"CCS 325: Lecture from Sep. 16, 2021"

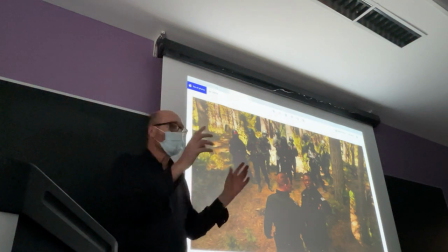(10:43)
Vice versa, at some point in the movie, those exchange of eyes, of gazes,
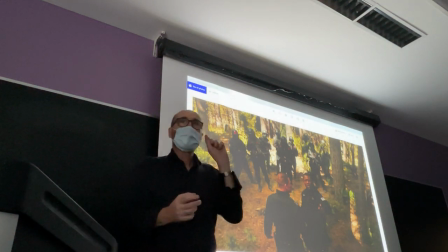(10:50)
of gazing eyes, will result in the affirmation, I see you and I see who you are, And therefore,
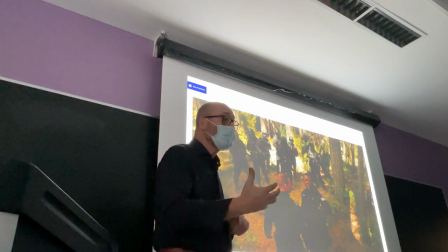(10:59)
this is an act confirming your true identity that is emerging,
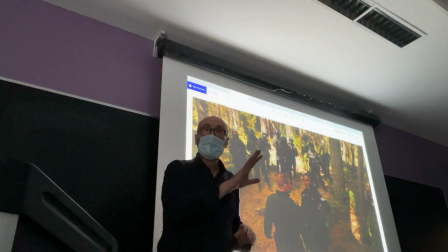(11:07)
that is becoming public. Finally, the last way of using the eyes
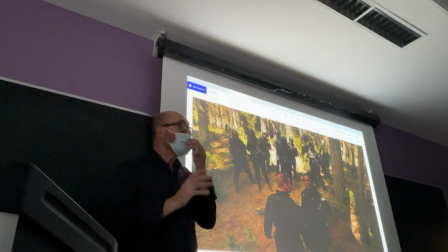(11:15)
of the characters is either to anticipate an event.
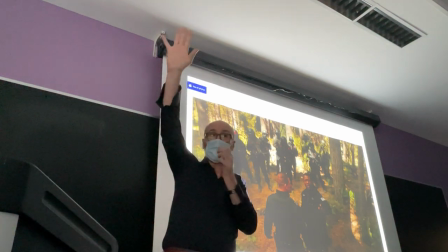(11:20)
For example, in this case, look, something is about to happen, right? And it's a very basic elementary style,
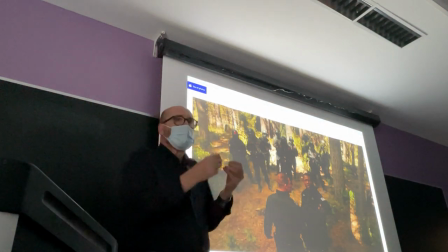(11:29)
very didascalic, meaning that it shows you what
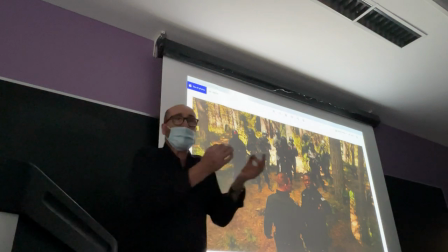(11:36)
you're going to experience and how you're supposed to react as a viewer.
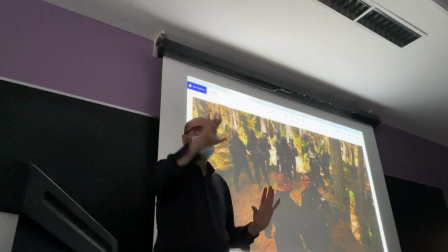(11:41)
So, look, beware, prepare, something is coming.
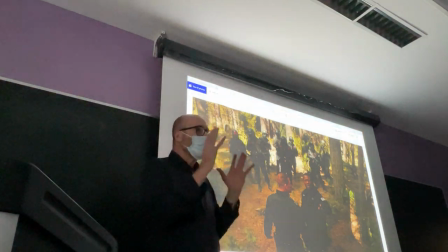(11:46)
Or, I look at something, but I'm not really focusing at it because I'm looking inside.
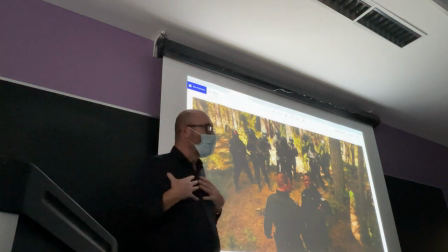(11:55)
I'm looking inside, looking for answers, or looking at my own emotional world.
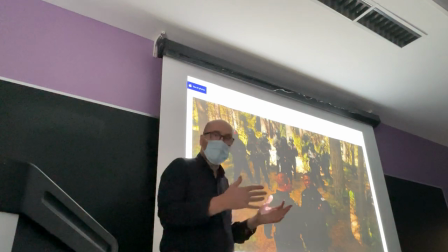(12:02)
Those will be the variety of usages of frames with eyes,
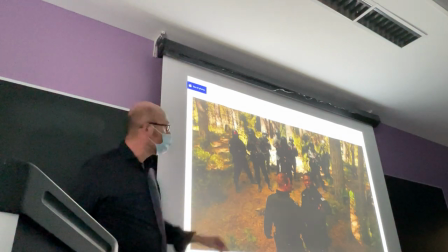(12:10)
especially closer shots, right? And there it is.
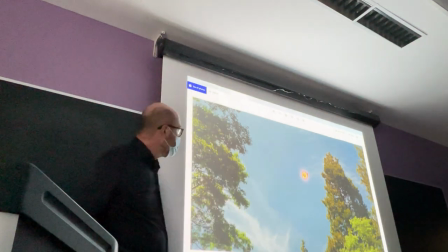(12:15)
We're looking up, and there is B-127 crashing through the atmosphere,
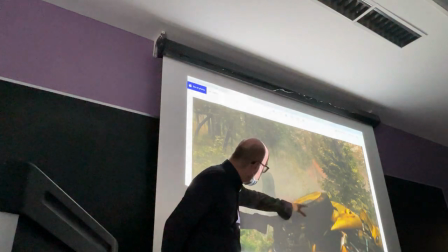(12:22)
and finally getting there. And right then and there, you see the tire, you see the wheel in his transformer's body,
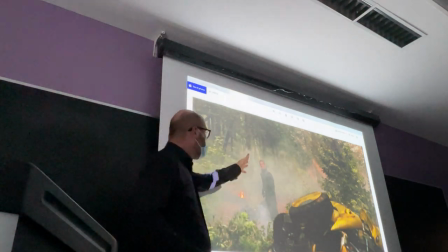(12:31)
which is in anticipation of the fact that he cannot transform into a car. And you see John Cena looking very perplexed at what just landed.
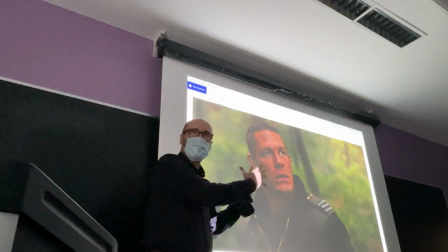(12:40)
And then we focus on the eyes.
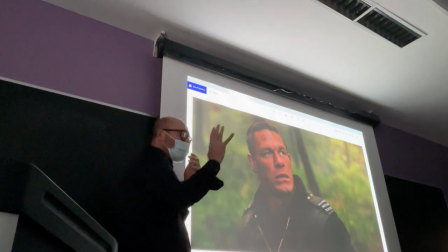(12:43)
And again, this is a typical example of, I'm looking at something, but I'm also looking inside.
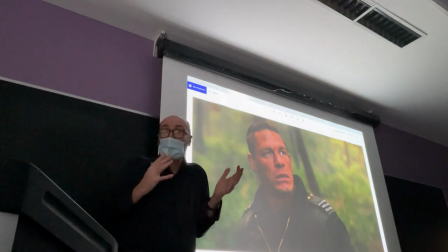(12:50)
I'm looking at something, but I'm also wondering, what the heck is this? I'm looking at something and I'm trying to acknowledge the identity of this object.
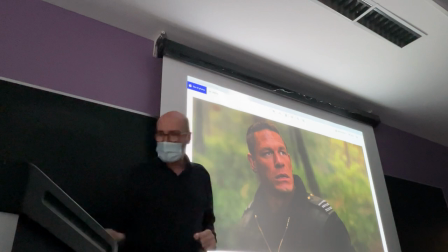(13:00)
Later on, it will be the identity of a person, right, or the social place of this person.
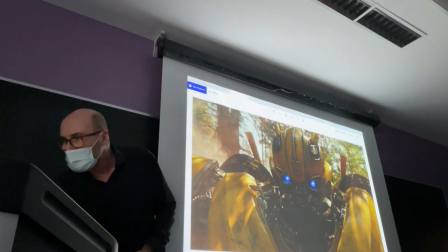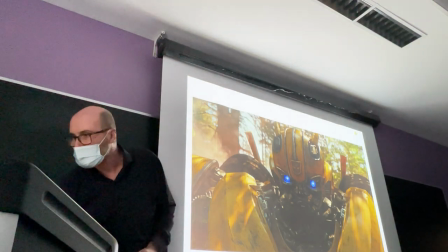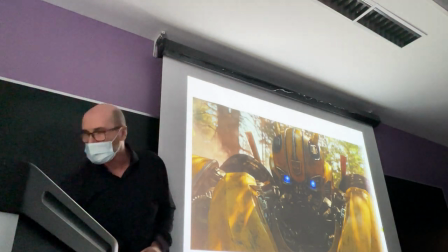(13:17)
Okay?
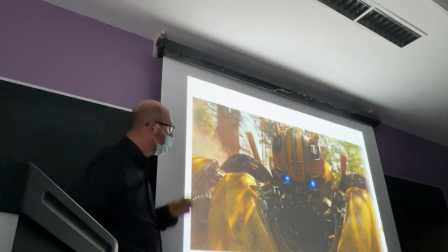(13:18)
And the same happens with B-127, who's looking at the soldiers,
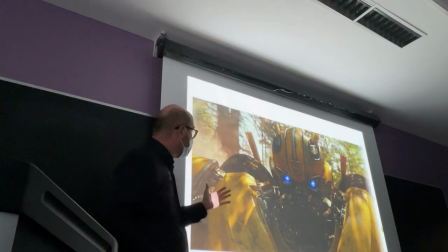(13:27)
trying to make out what this situation is about.
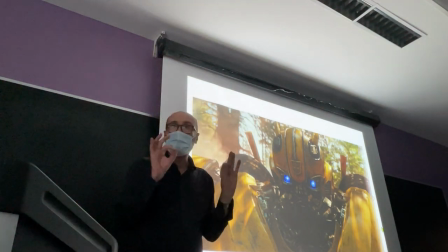(13:31)
And you see that the eyes are not narrow or completely open.
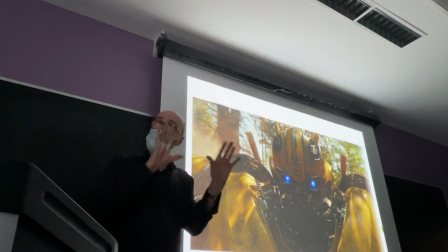(13:38)
They're in between,
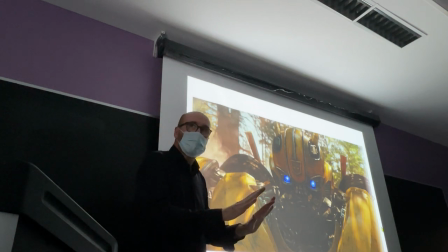(13:39)
because narrow would mean I'm about to become aggressive or I'm scared. and bigger eyes would signify I'm completely open to you and open to a relationship, which is not, of course,
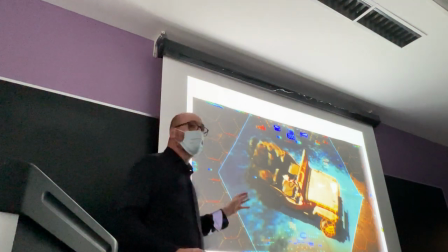(13:55)
the case for the encounter with the soldiers. We know that this droid can transform into something.
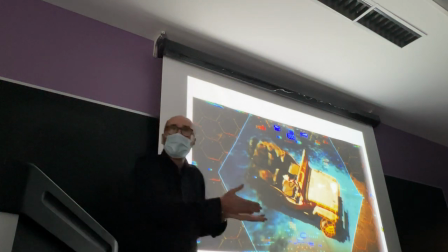(14:02)
How? By looking at this thing, right?
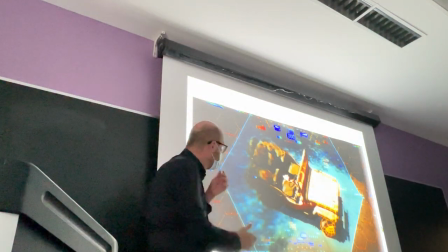(14:07)
He can focus his gaze on a jeep from World World War II and transform into it.
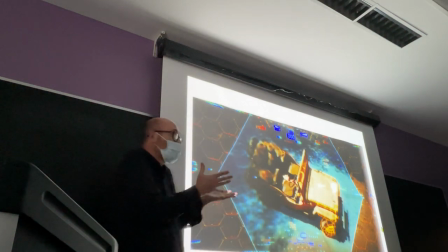(14:15)
But this is code, clearly, for the experience of a teenager who can look around in her family,
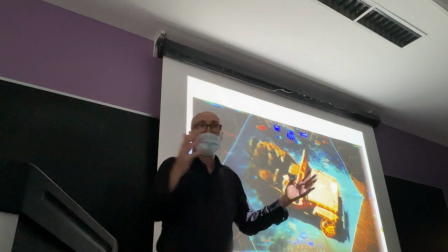(14:25)
in her high school, with her friends,
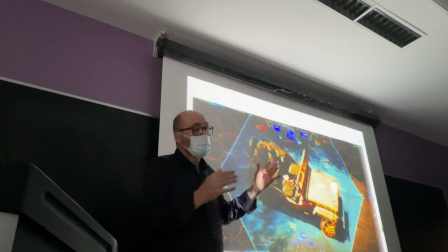(14:28)
and find, or her father, but unfortunately her father is not there anymore,
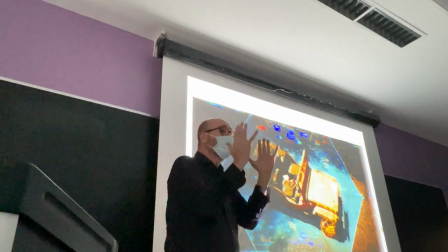(14:35)
and find a model to fixate on. and then transform
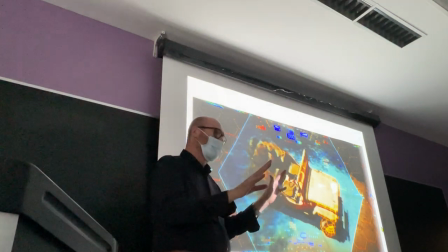(14:42)
into it right everything in this movie once you understand the simple
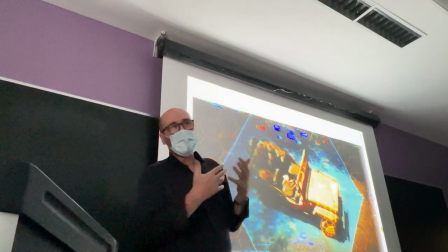(14:49)
grammar everything is very simple very evident very conspicuous you know you
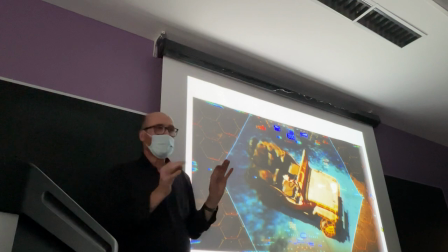(14:57)
must have heard that the ideal viewer for Hollywood is someone with the mind of a 12 year old so things
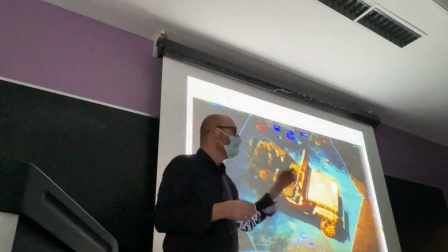(15:05)
are shown once twice three times if you miss it once you catch it later so
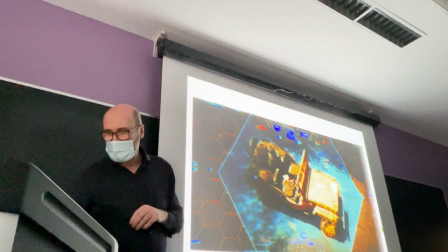(15:11)
multiple times these things are repeated John Cena
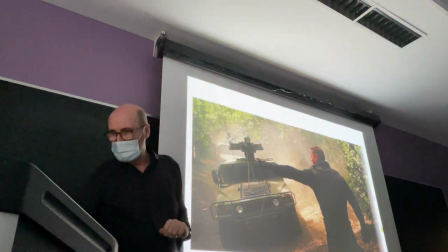(15:17)
sets the chase his group of soldiers chases
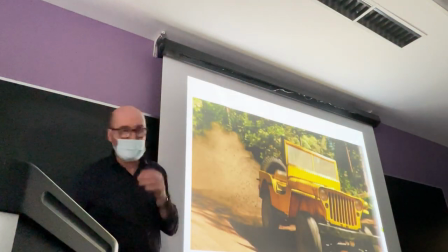(15:23)
after B 127 who changes into a jeep,
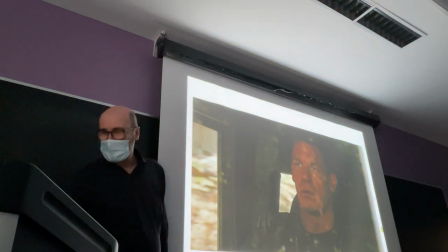(15:29)
goes away,
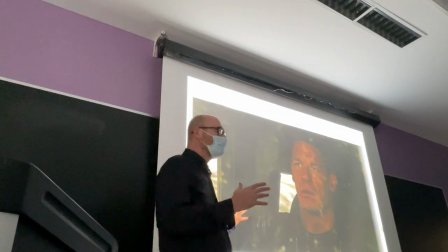(15:32)
and once again you have this kind of eye signifying I'm looking at something,
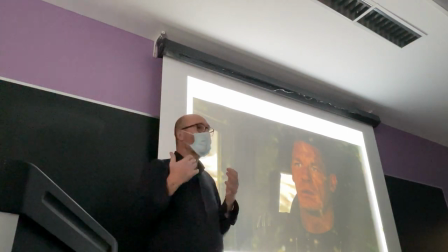(15:40)
but I'm trying to figure out what I am looking at.
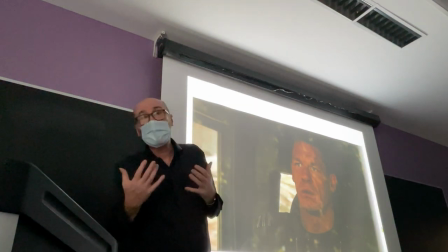(15:45)
If I'm trying to figure out, if I'm wondering, then I'm not an aggressive soldier anymore.
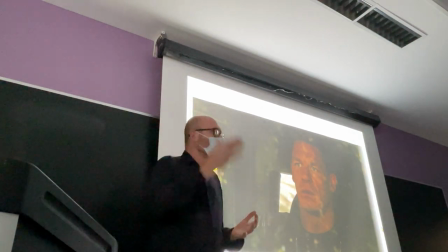(15:51)
Because an aggressive soldier will not care about what the target is.
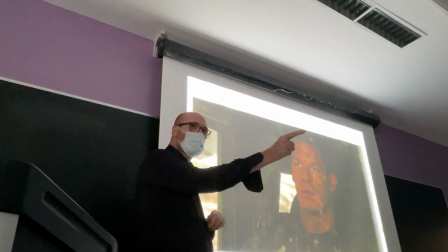(15:55)
I have a target I'll focus on the target and kill the target right that
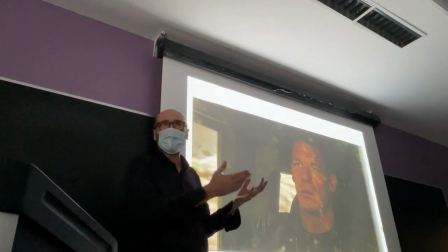(16:01)
should be the logic so from the beginning you understand that Sina is slightly more complex
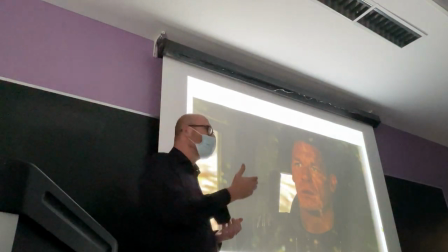(16:07)
than the machine like soldier who is a killing machine he has a heart
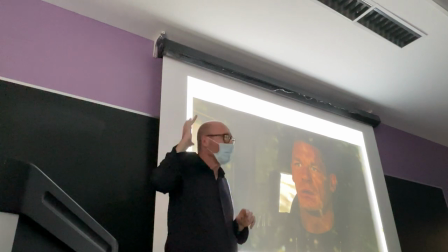(16:13)
he has a mind where doubts can blossom and create
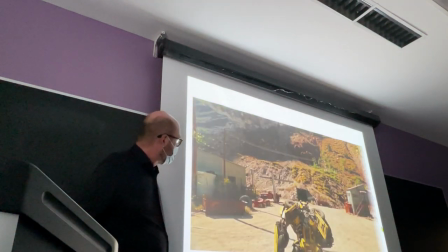(16:19)
something the soldiers should at B-127, he reaches a mine to find refuge,
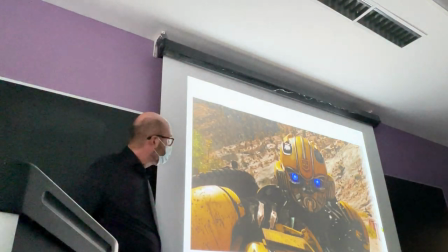(16:28)
he's looking at the mine, and at the same time,
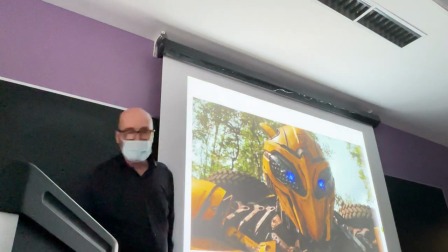(16:34)
the soldiers are coming, and therefore, he goes into this fighting modality,
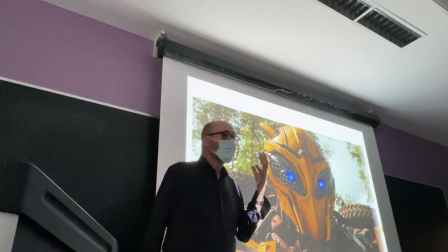(16:41)
where his face is covered by this kind of helmet,
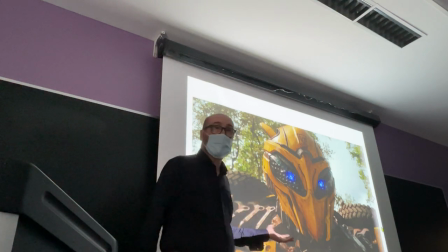(16:47)
and you can barely see his eyes,
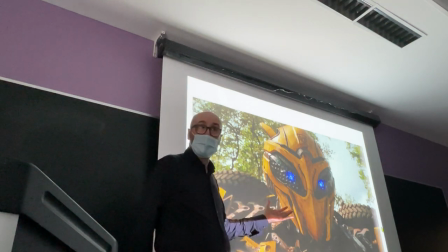(16:52)
and clearly it's more of an aggressive look at this point.
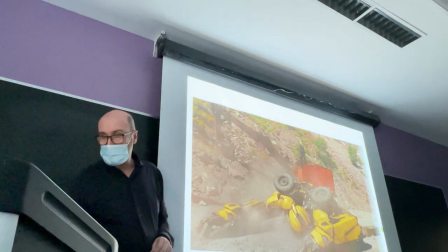(16:59)
He goes down because the soldiers are fighting at him.
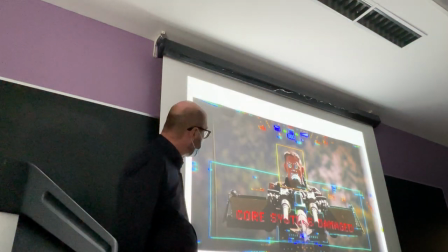(17:04)
He experiences some damage, and this is the way he looks around,
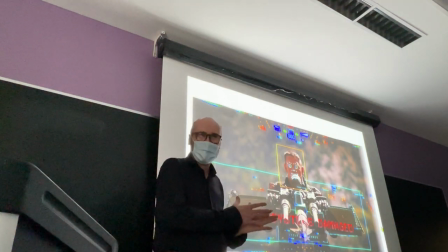(17:10)
and even in the target look, you can see that he's looking in the eyes, right?
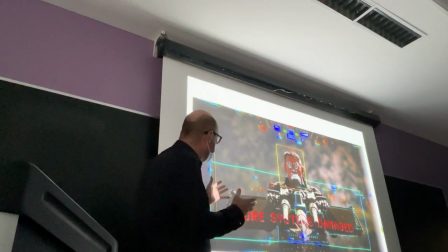(17:16)
Which is not necessary to acquire a target, but it's necessary because this is the grammar of the movie.
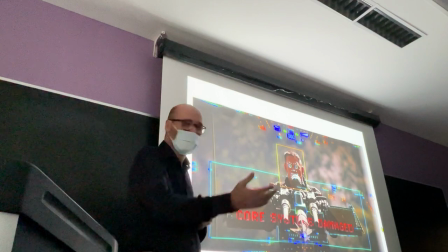(17:23)
Look at the eyes, and everything will come from that.
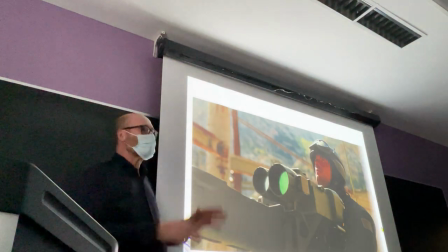(17:29)
And once again, something is about to happen. Look away.
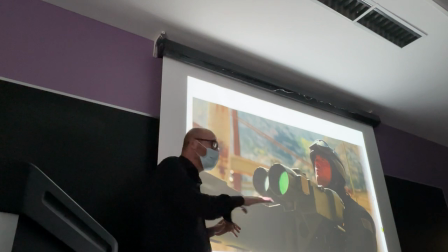(17:34)
Please know that somebody else is going to intervene in this battle.
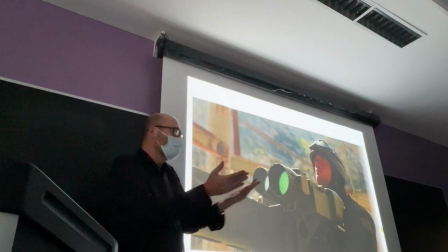(17:38)
And therefore, you see a soldier telling you, the viewer, to expect a surprise.
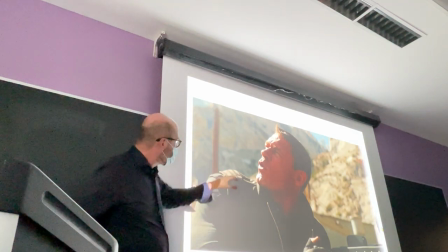(17:44)
John Cena repeats that and of course we have a closer shot and there it is something
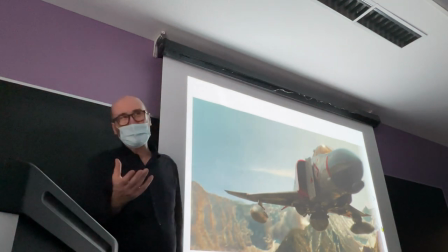(17:51)
that looks like a Phantom F4 famous fighter from the 1970s but in fact
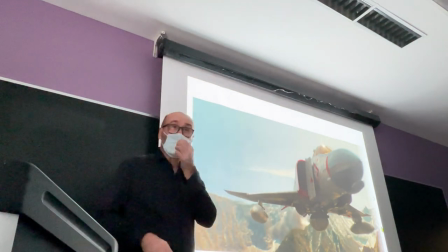(17:57)
is another transformer a Decepticon that has come to attack B-127
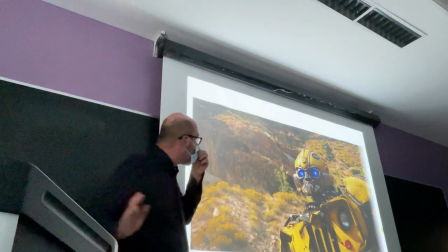(18:04)
B-127 recognizes this why the round eyes here can you guess
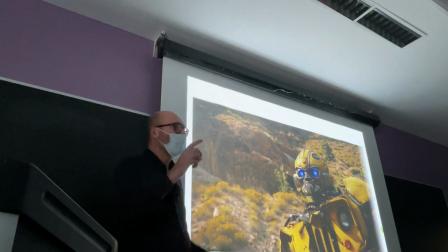(18:11)
can anyone give me if fight is about to happen why the big eyes the signifying heart and emotion tell me
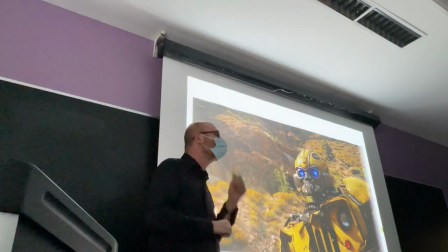(18:20)
how do you decode that no it's not complete afraid for himself